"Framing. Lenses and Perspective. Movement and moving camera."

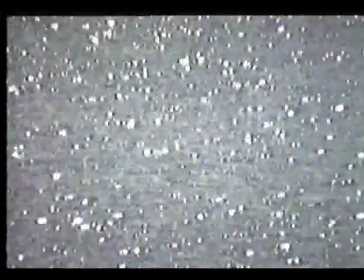Movement can have a strong direction in the frame.
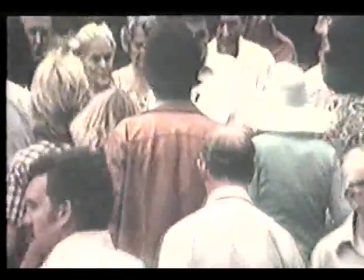And a strong sense of movement can be created without moving the frame.
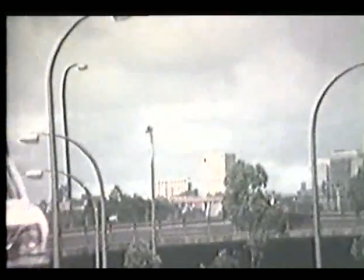Some people become quite frightened about keeping the camera and the frame still. And yet one of the great action directors, John Ford, is credited with saying, "Nail down your camera and depend on the cutting." In other words, work with a static camera and don't be tempted into moving it.
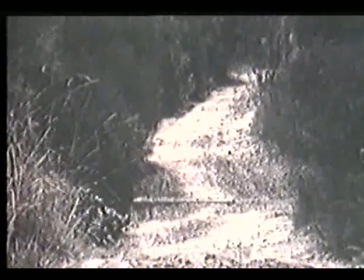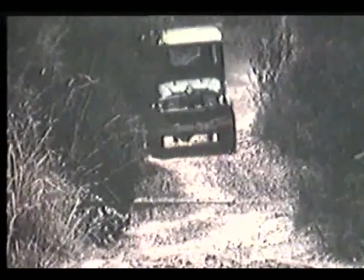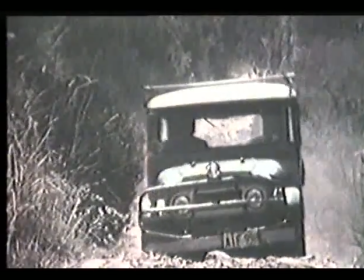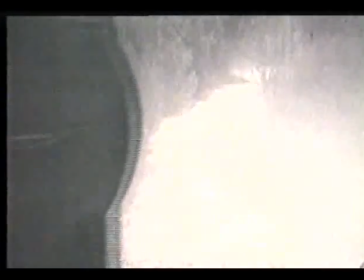Second means of capturing with the camera station. That's by moving the frame. Many of the aspects of motion pictures duplicate our own processes of observation. Our ability to follow or scan with our eyes is duplicated by the panning and tilting movements of the camera. When we talk about panning or tilting, we're talking about swiveling the camera around a fixed point in space in the same way that we move our eyeballs and our heads, or what amounts to the same thing, our heads on our shoulders.
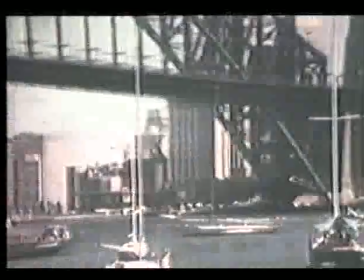If the camera duplicates what the eye does, it produces a series of jerky, interrupted movements, which can be very tiring to watch. The effect of swiveling the camera vertically or horizontally is that we move the frame around the visual field. So here the similarity with human experience ends, because when we move our eyes around the world, we fix our attention rapidly on points of interest, and we're not aware of a fixed periphery or edge to our vision.
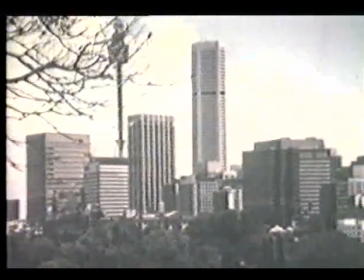When the frame moves slowly over a scene, our eyes have a chance to do what they normally do,
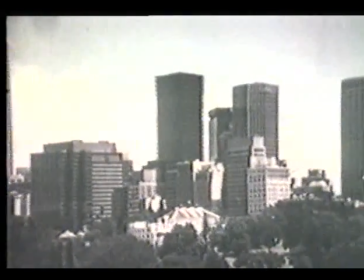fixing on points for long enough to take them in, and then moving on.
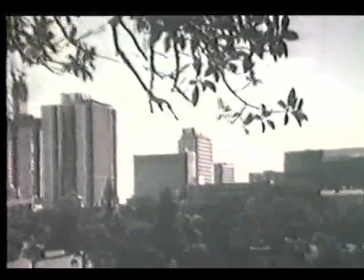The timing of this sort of surveying movement is obviously critically important.
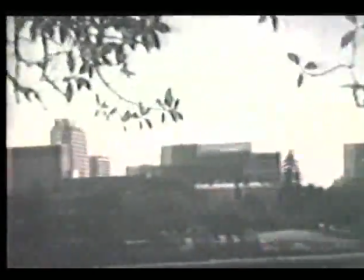Too fast and the shot becomes nonsense. Too slow and it can lag behind the viewer's perception.
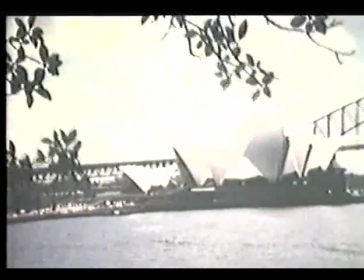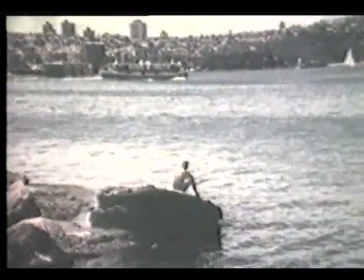A movement like this can help to relate two areas geographically,
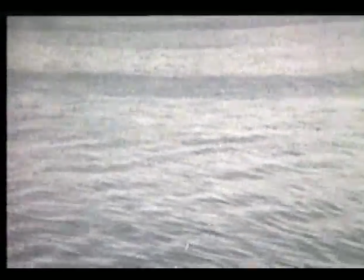but a panning or tilting movement over areas of no visual interest can be a big waste of time.
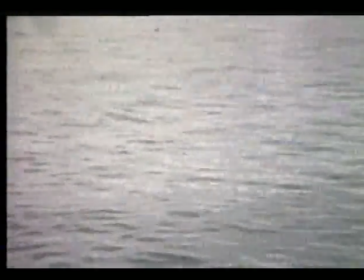This shot has no middle. So it is often better to take John Ford's advice and rely on cutting.
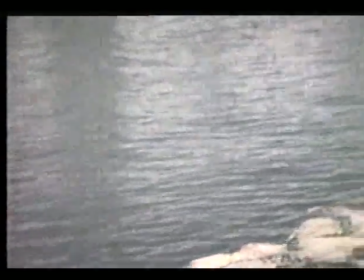Many of the difficulties with that sort of surveying movement can be avoided when a moving subject is being followed. Finding a visual reason for the movement helps to keep the audience's concentration within the scene.
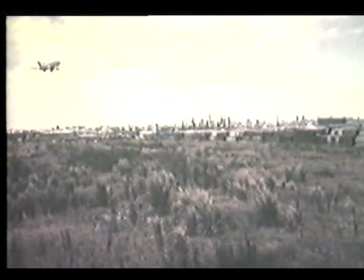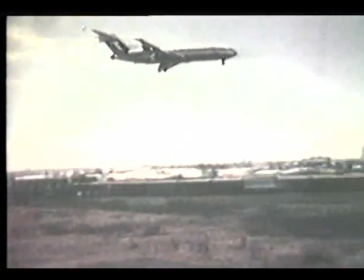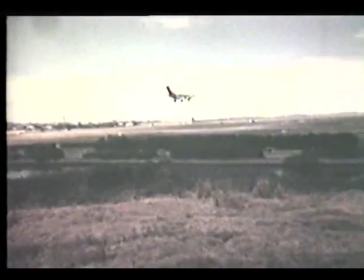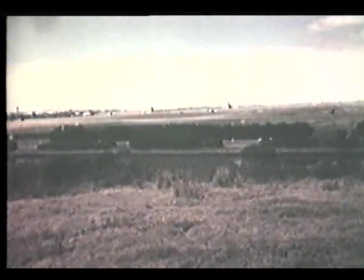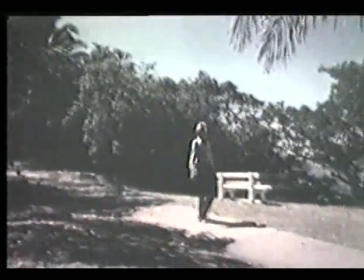Panning movement here allows you to survey the surroundings as the subject moves through them.
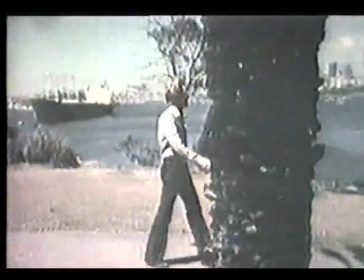And the movement need not end if there is a cut to a similar moving shot.
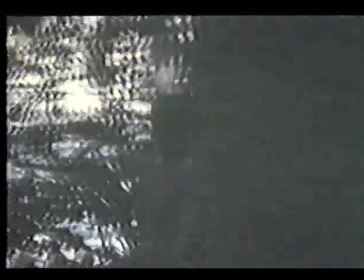Another way to move the frame is to use the zoom lens.